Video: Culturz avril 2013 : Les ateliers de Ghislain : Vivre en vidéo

C'est là où tu as réellement en fait commencé à travailler sur les plans fixes ici par rapport à la Loire.
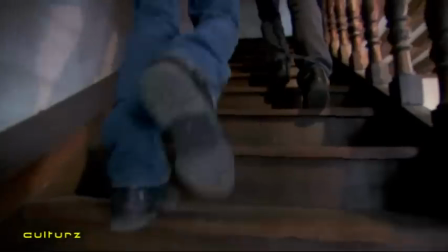Et puis surtout en fait, c'est que tu as utilisé cet Octroi comme étant en fait la possibilité vraiment d'avoir une boîte en fait ouverte sur la Loire.
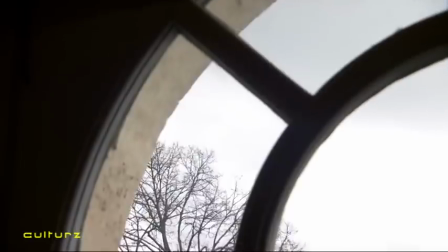Au premier étage de l'Octroi, l'œil de bœuf donc qui donne sur la Loire, hein, on voit magnifique paysage, etc.
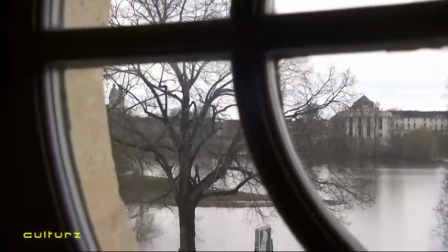Et avec lequel tu as joué pour ta vidéo Light of the Octroi. Voilà, c'est à 2h du matin. On a une projection lumineuse donc, de la forme de l'œil de bœuf qui se fait sur le mur derrière nous. Et cette projection se déplaçait en fonction des mouvements des voitures.
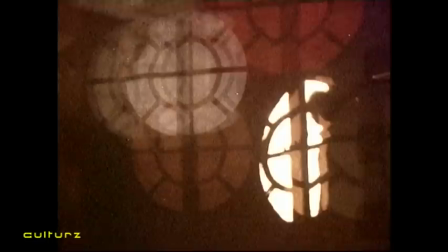Mais aussi, par exemple, si quelqu'un appuyait sur le frein, il pouvait d'un seul coup devenir rouge, ou si la police ou une ambulance passait, on pouvait avoir des fluctuations bleues ou des choses comme ça.
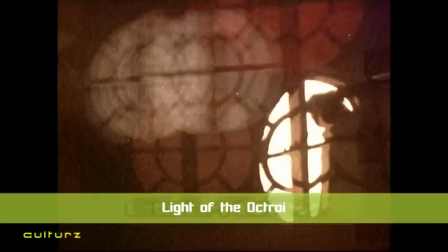Donc j'ai fait une captation directe de ce phénomène-là. C'est vraiment au moment de la prise d'image que j'ai mis des effets dessus, par exemple un peu de gain ou des choses comme ça,
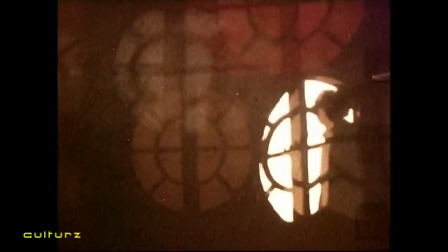pour transformer, pour amener une matérialité, quelque chose d'assez pictural,
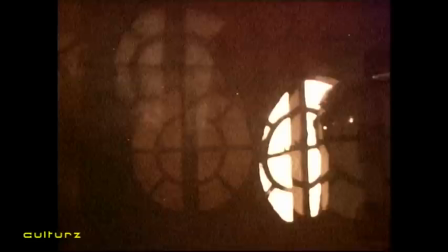et surtout transformer cette image qui quelque part s'inspire aussi de l'esthétique du cinéma allemand des années 20 ou des choses comme ça. Aussi assez inspiré du principe de base de la vidéo, qui est une captation de la lumière.
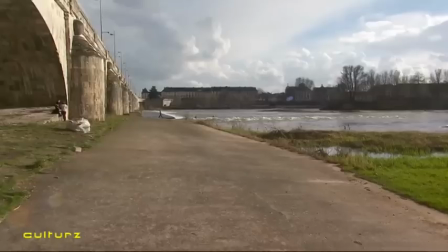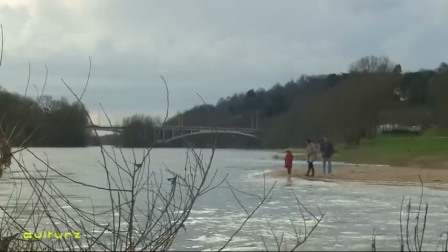Voir Nicolas Chasseur-Skilbeck sur le bord de Loire, dans la saisie directement de la réalité, nous pose cette question de notre propre relation au réel. La Loire, ce paysage qui a tant influencé les peintres, de Turner à Olivier Debré, semble avec Nicolas Chasseur-Skilbeck rentrer dans une autre dimension, celle de la vidéo, où d'un seul coup, notre propre expérience du temps devient aussi celle de l'image animée.
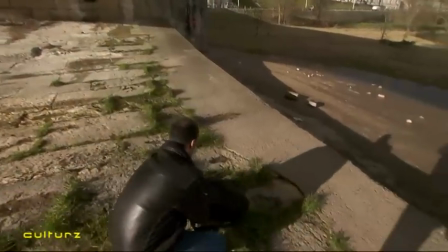Et c'est ainsi que, dans une interface véritablement, nous rentrons et nous questionnons notre propre relation à l'absorption et à la contemplation.
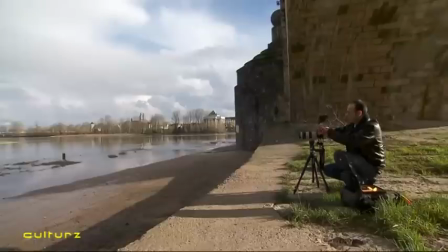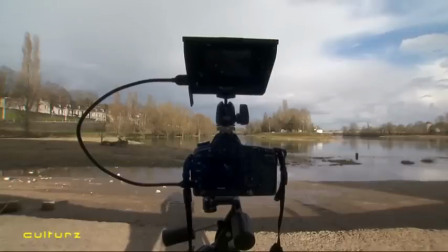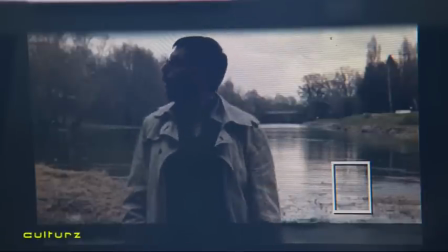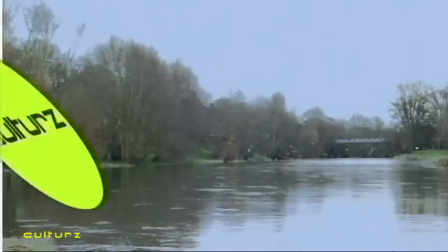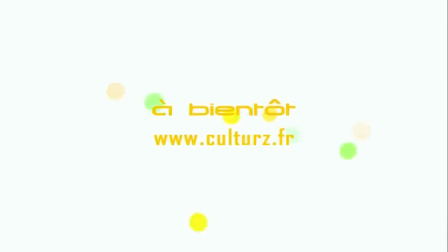Cultures.